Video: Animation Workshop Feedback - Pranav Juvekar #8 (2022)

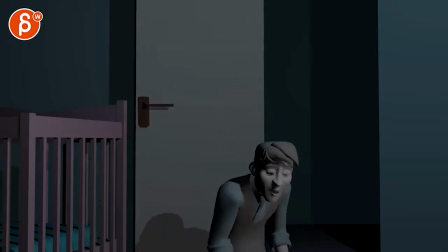I think that's, please, yeah, please, I know, I feel like I wanted to throw out just a couple more ideas.
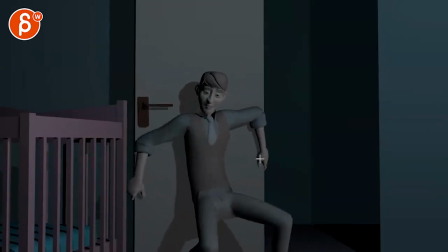Please, please.
Because other than that, to me, it's more technical, like how this goes down, this feels, even though there's a thumb post change, I would tweak into a bigger, you know, it might be even like a bigger roundation here of the wrist. Roundation, is that a word? But changing this so that it doesn't just go IK arm down.
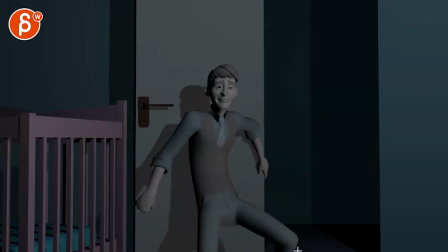This has a better feel. There's a slight rotation in the wrist. But then you got some wobbly spacing in the knees.
Please.
That to me feels more like chatter.
Please, please.
Than trying to put weight on this and the knees buckle under the weight.
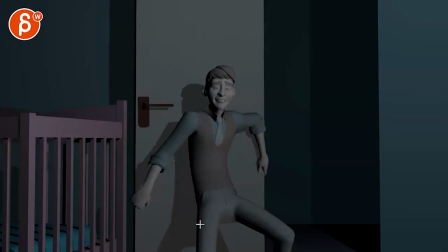Please, please.
And that's why he drops there. So I don't know if that was the intention, but I see more wobble spacing there.
Please go to sleep. Please, please go to sleep.
I do like when you have this drop here.
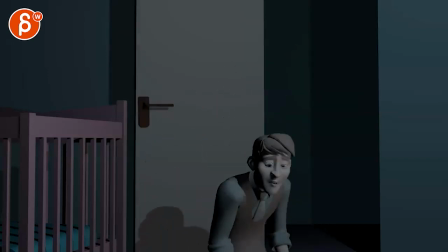Please go to sleep.
I can see that matching the sound.
Please go to sleep. Please go to sleep.
Yeah, that's definitely fine. The other thing too is that I would probably, it's pretend we're keeping all of this. You're going down in one axis and then you come fairly straight up the same way.
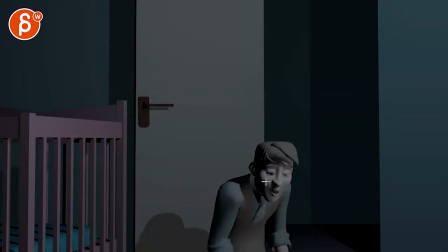And I think you can afford a little bit of this. Instead of so straight, you can have a little bit of a twist in the head. And then when he comes back up, with either twist this way or even further away. You know, like imagine like he doesn't want to deal with the baby anymore. And on the way up, he turns even more away from this.
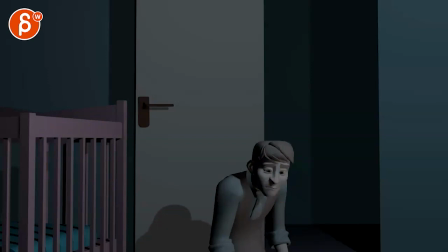And we're a bit more profile 3/4 versus 3/4. Just to give this more complexity in all axes. So it's not just down and up.
Go to sleep. Yeah, Please, please.
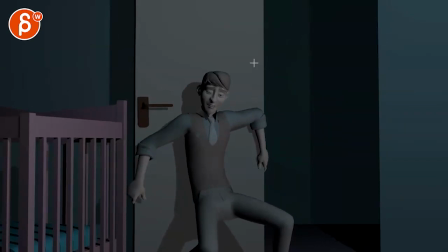That's mainly that. I think the main impression that I had when I watched this for the first time was that.
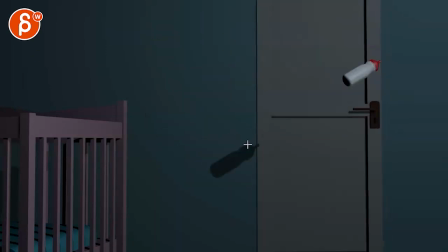Go to sleep.
Cue, cue, cue. Okay. And then, kaboom.
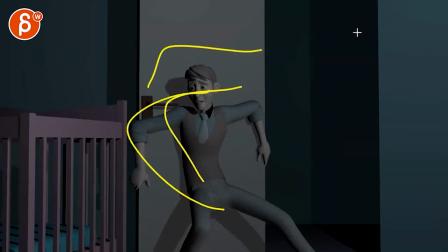The energy and the animation, all that, is just at a higher level than what's going on audio-wise.
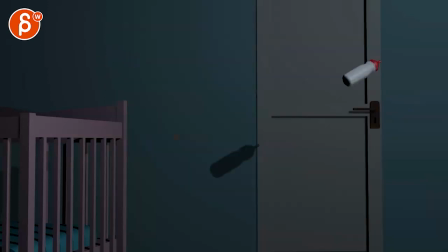That's probably the very first impression that I had, and that's why I went off tangent here with different ideas and stuff.
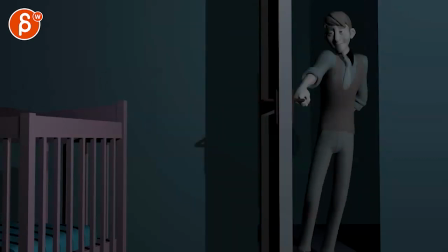But I don't know. Let me know. Let me know what you think. Again, you said any and all feedback will do. So you know, and we can chat. This is obviously not part of the submission. Chat, and you can let me know. Like, no. You want more technical notes and no changes. What do you want to incorporate from these ideas, if anything, 1%?
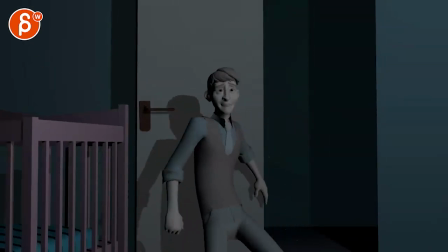And then we can go from there. Alrighty, thanks. All right, there's an email. You can sign up. You can start whenever you want. You can submit whenever you want. You get 16 submissions. Either way, a like and subscribe would be awesome. All right, thank you.